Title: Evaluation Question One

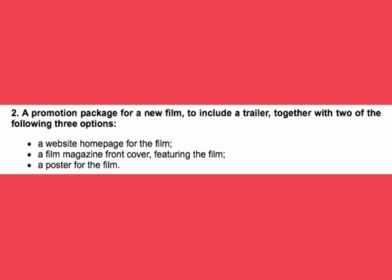0:06 For my A2 Media coursework, I decided that I wanted to do a film trailer due to my avid interest in film.
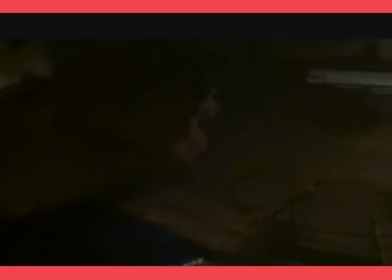0:13 After forming a group, we then decided that we would make a film magazine front cover featuring the film and a poster for the film,
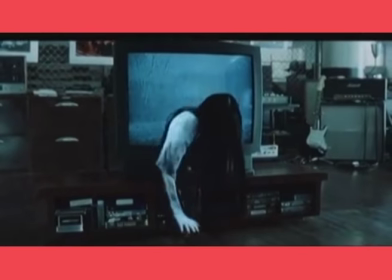0:19 seeing as these would be much easier to research and execute effectively.
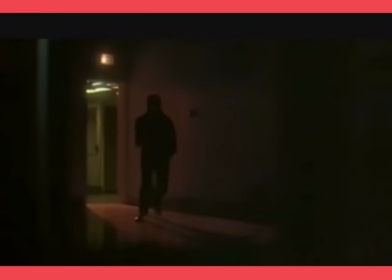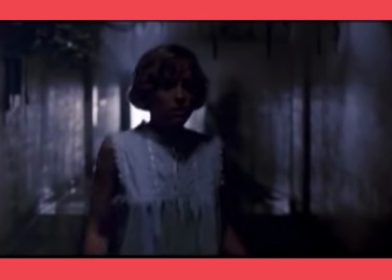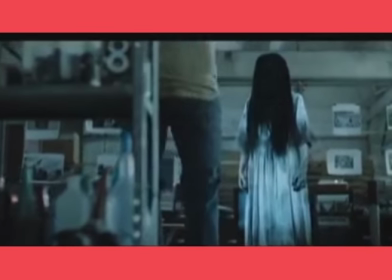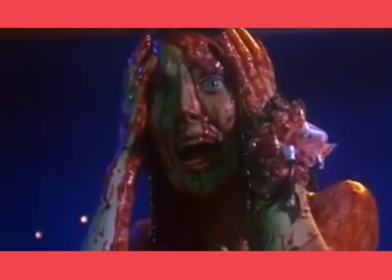0:42 In order to understand how to effectively make a trailer, we had to understand how a full film would work.
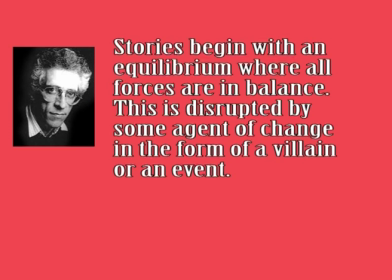0:50 Tzvetan Todorov stated his theory that stories start with an equilibrium which is disrupted by an agent of change in the form of a villain or event before the hero is able to overcome this and return everything to a new equilibrium. We started our trailer with a voiceover news report and a video of a young man walking alone at night.
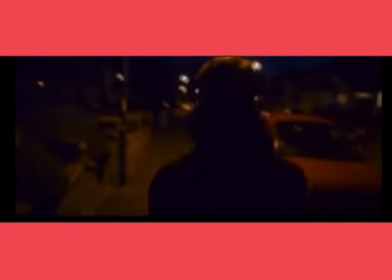1:11 From the BBC News Centre at 10. Reports are coming in tonight of a string of murders in the Redgrave area.
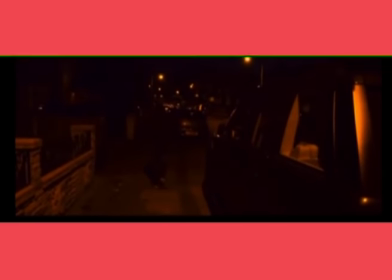1:16 Police are advising local residents to remain inside with all doors and windows locked.
This acted as the state of equilibrium due to the expectations of a normal night,
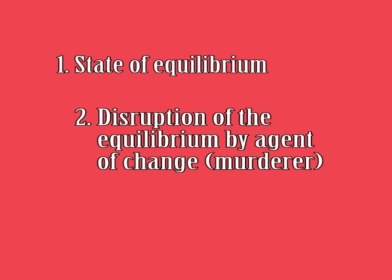1:25 but it also acted as the disruption of the equilibrium by the murderer on the news report.
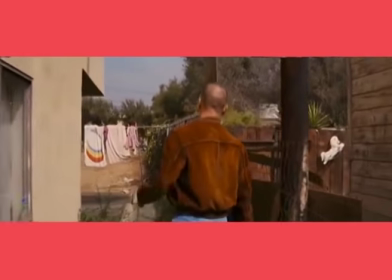1:31 For the start of our trailer, we decided to use a tracking shot in order to allow the viewer to associate themselves with the character on screen,
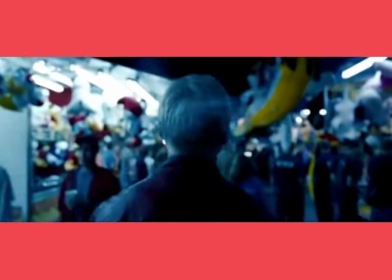1:38 due to the feel of following the character through their life or a simple routine.
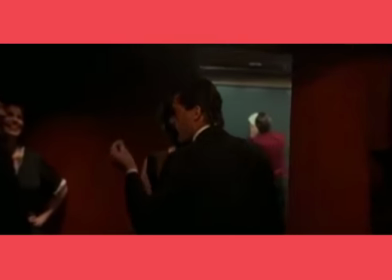1:43 This shot is used normally for the main character in film, and if executed in a certain setting,
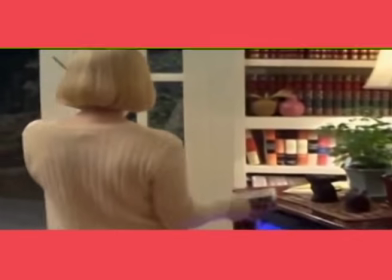1:49 can connote the sense of dread for the main character being followed.
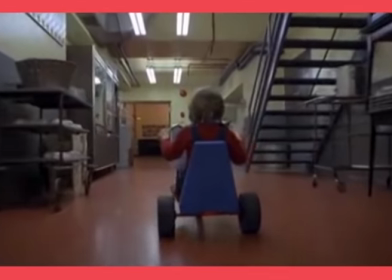1:52 When filming, I simply held the camera as steadily as I could, whilst following the character or the actor at the same pace as they were walking.
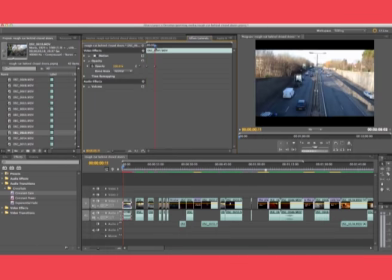2:05 In many trailers, the use of fading in and out is normally used to establish the theme of the trailer.
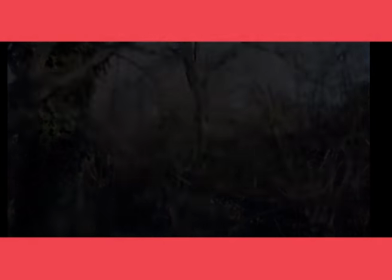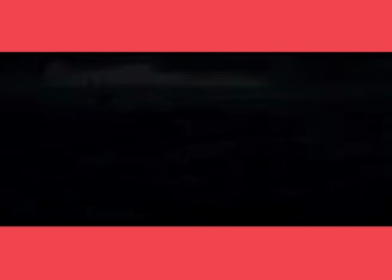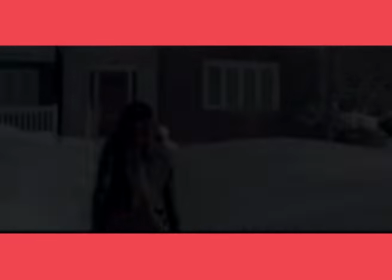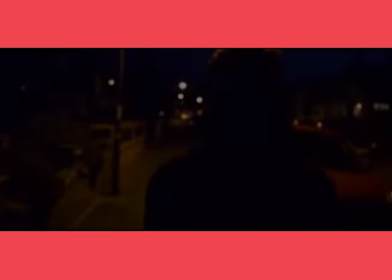2:36 From the beginning of our production, we knew that we needed to utilize this method in order to ease the viewer into a sense of security.
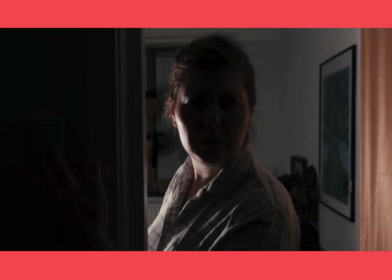2:44 Shadows and silhouettes were an obvious choice for us when contemplating how to best convey the sense of danger, dread, and mystery to the trailer.
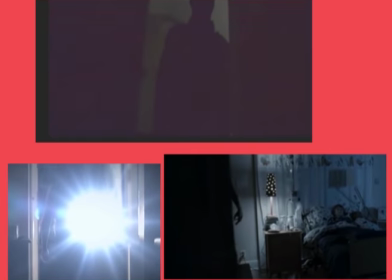2:52 I personally was inspired by the harsh lighting of old noir films, which represented the duplicitous and untrustworthy natures of the characters.
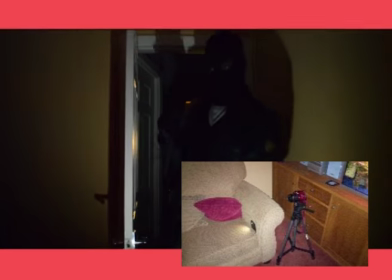3:01 To create these shadows, we used our phone torches and placed our actors in between the torch and a wall which we wanted the shadow to show on.
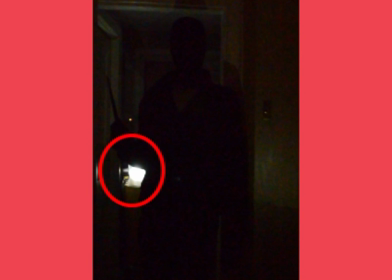3:14 We attempted to make a silhouette by putting a paper towel over the phone torch that we placed behind me. I found it fitting that this would correspond with the first recognition of the disruption of the equilibrium by a protagonist.
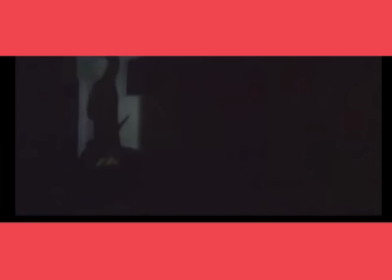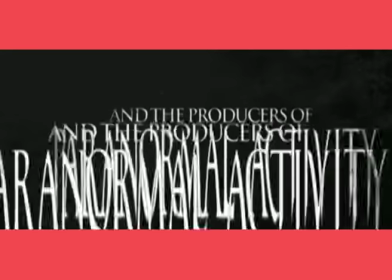3:36 In our research, we realized that film trailers normally show the names of famous actors,
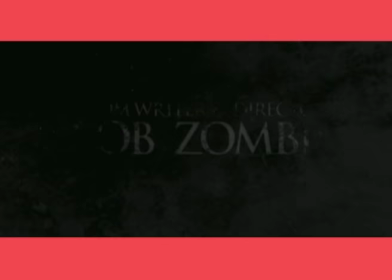3:42 directors, and producers associated with the film in order to grab the attention of potential audiences.
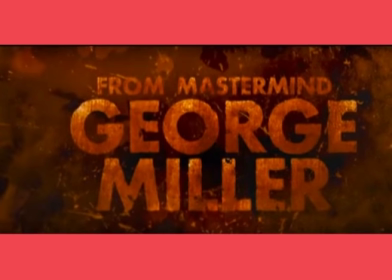3:48 This would be especially if the audiences had seen previous works of these actors or directors.
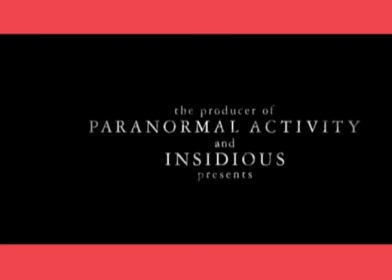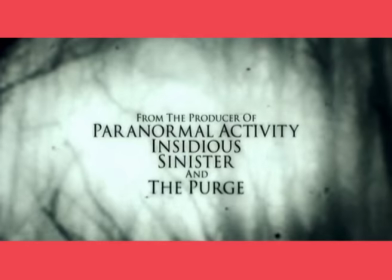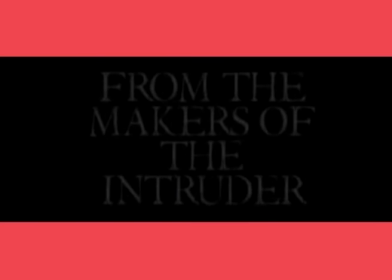4:03 Despite the fact that we had not made any previous films, we decided to use this vehicle so that we would add authenticity to our trailer.
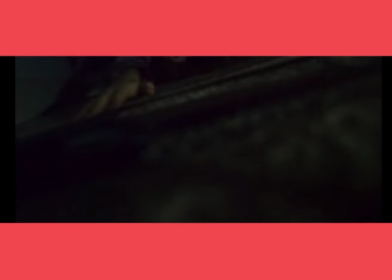4:11 Another moment in our trailer that we felt was vital to our horror trailer,
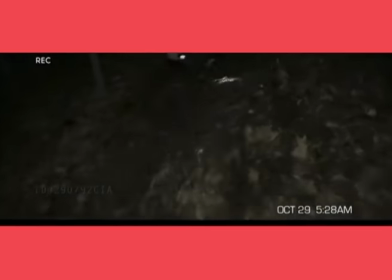4:15 both to create a genuine fear for the well-being of the main character, was the moment where she is dragged away from the camera,
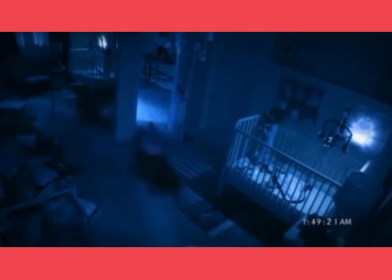4:21 which is left in a canted angle shot on the floor. This helped to connote this destabilized pre-equilibrium universe in which a murderer is loose. The concept of being dragged away is one that is quite common in horror and thriller trailers, both realistic and supernatural.
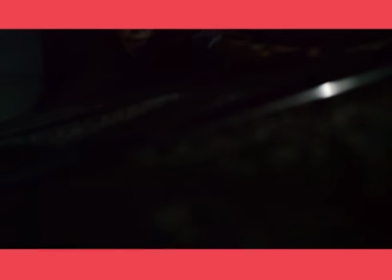4:35 In order to pull off an effective scene like this, we had to take many shots in order to get the right footage that we could put in the trailer.
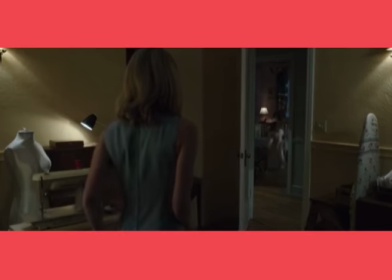4:43 Jump scares are necessary in horror trailers if you want the audience to be able to remember the trailer.
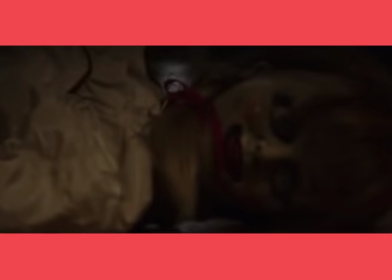4:49 Fear is what drives people to watch horror movies in the first place, and so without a jump scare,
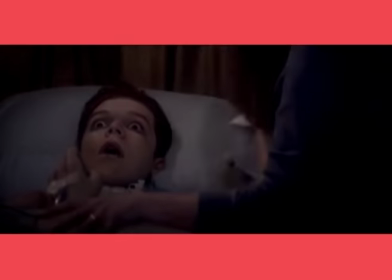4:55 audiences may become to find that the trailer is just boring.
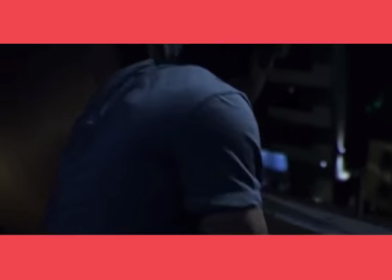4:59 We create a jump scare through the intertwining of music that fits the editing adding a loud sound when something dramatic happened.
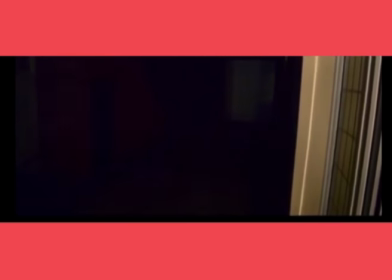Suspense is key in films, and we aim to keep the audience expecting another jump scare before the end of the trailer.
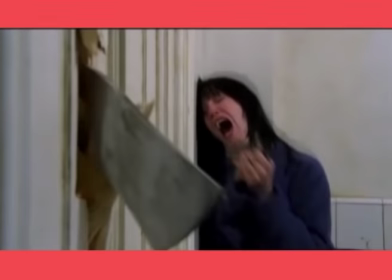5:22 We create this suspense through the use of relatively calm but eerie music alongside the video of the protagonist hiding from the murderer.
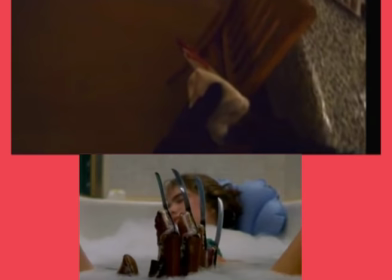5:30 Another way we create suspense is through our props. We use a knife as the choice of tool for our murderer.
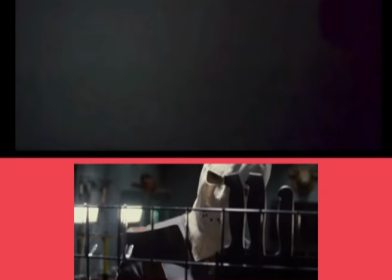5:36 The use of such deadly objects is vital to stress the mortality and vulnerability of the characters. We show a bloodied knife to allow the viewer to know that there will be bloodshed in the film. The action of banging on a glass can be widely understood to be an attempt to get help or grab someone's attention.
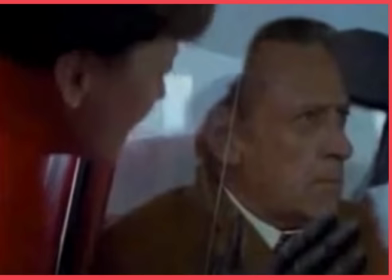5:56 This acts as an attempt to reinstate the equilibrium by calling out for help in our trailer.
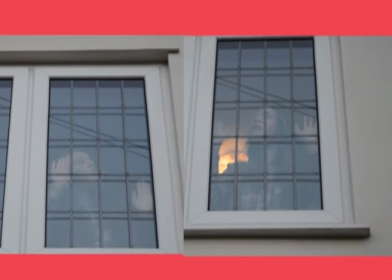6:01 We took a couple low-angle shots of this possible scene, but could not find good shots doing this.
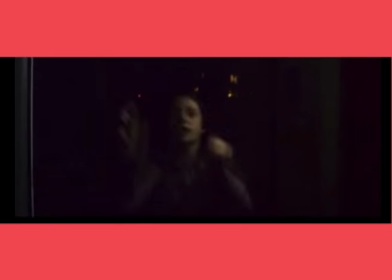6:07 In the end, we settled on a darker, well-lighted shot.
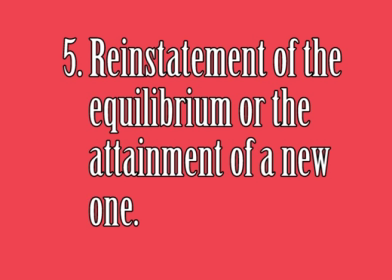6:10 We didn't show the reinstatement of the equilibrium or the attainment of a new one in our trailer, as we didn't want to give anything away. Although I would have had the trailer noticed by the neighbours, who call the police, who turn up to save the protagonist as the ending,
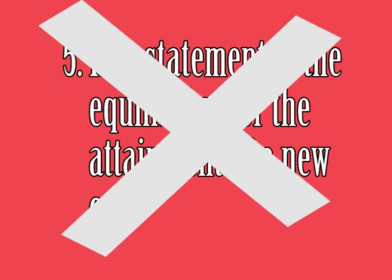6:23 we would not show any of this in the trailer due to the vital plot devices that would be spoiling the film.
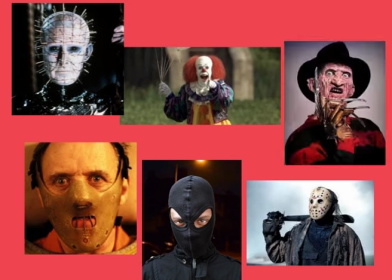6:29 We wanted to make the magazine cover to be the best view of the killer before the film's release.
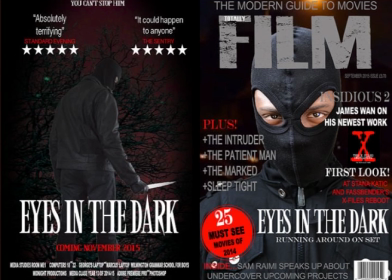6:33 Although we didn't want to show the actor fully unmasked for the front cover, the cover still presents the major themes of any film magazine.
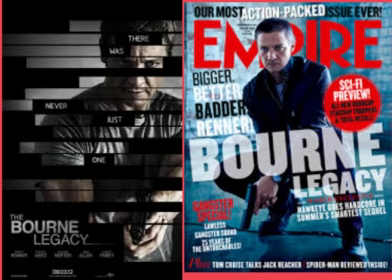6:40 As with many other film magazines, when compared to the poster, the film magazine is normally glossier and more revealing of the film character.
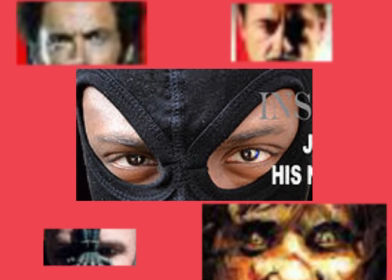6:49 The direction of gaze is towards the reader as it is on most film magazine covers.
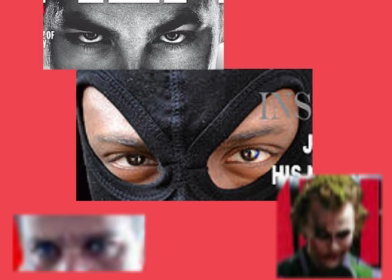6:53 This connects with the potential readers, drawing their attention and evoking their curiosity about the film or story featuring.
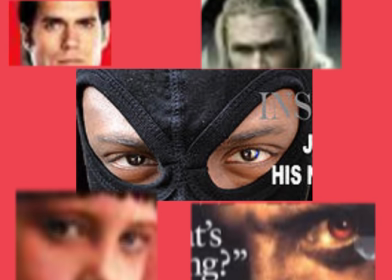7:01 The direction of gaze is a sign in the magazine cover that adds up to the code of an attention grabber.
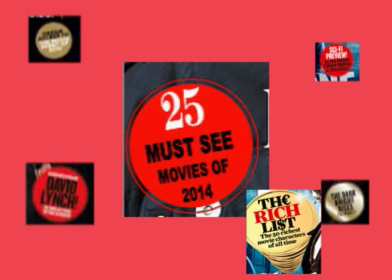7:08 There is a sticker on the magazine which can be seen on many magazines, and although it has nothing to do with the feature film,
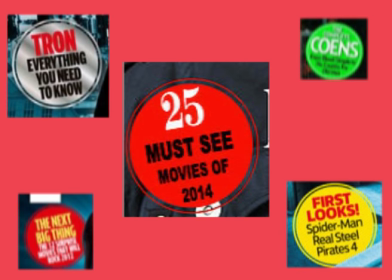7:14 it is another sign of the magazine cover that entices the potential audience to buy the magazine and find out the information within the pages.
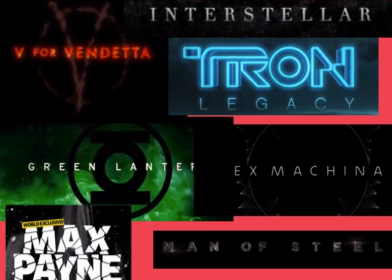7:22 The way the title is presented is not like when it is presented in the trailer. Instead, it is more reflective of the magazine style. However, it does still have relevance to the film and stands out among the rest of the title, the text on the page.
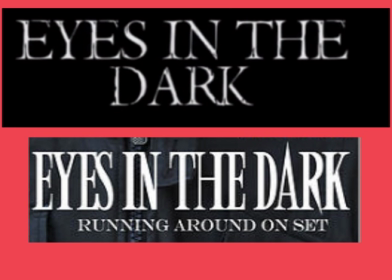7:36 We are able to replicate this theme by using the same text that we are used in our poster.
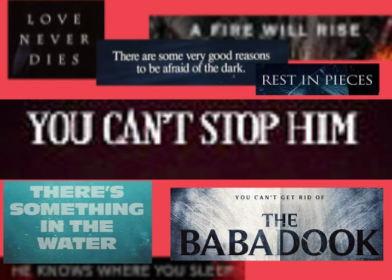7:43 The use of a tagline enabled us to embed the image of the poster and the film into the memories of the potential audience. Taglines can be found on many posters as a unique relation to the film in a way that makes the audience associate the usually short sentence with the entire film.
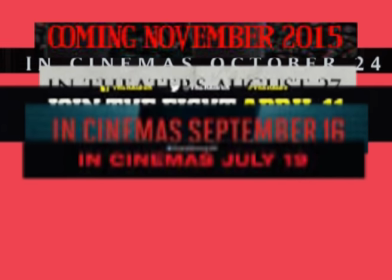8:01 Featuring a release date on our poster also gave the audience a date to mark in their diaries.
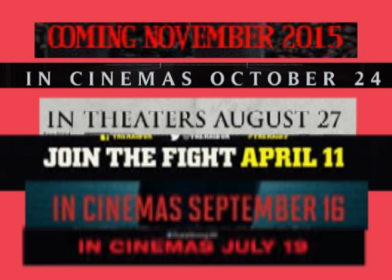8:07 This gave the audience something to look forward to, something to talk about, and something to remember for the benefit of not only themselves, but for the film production company who would be making money off of their entertainment.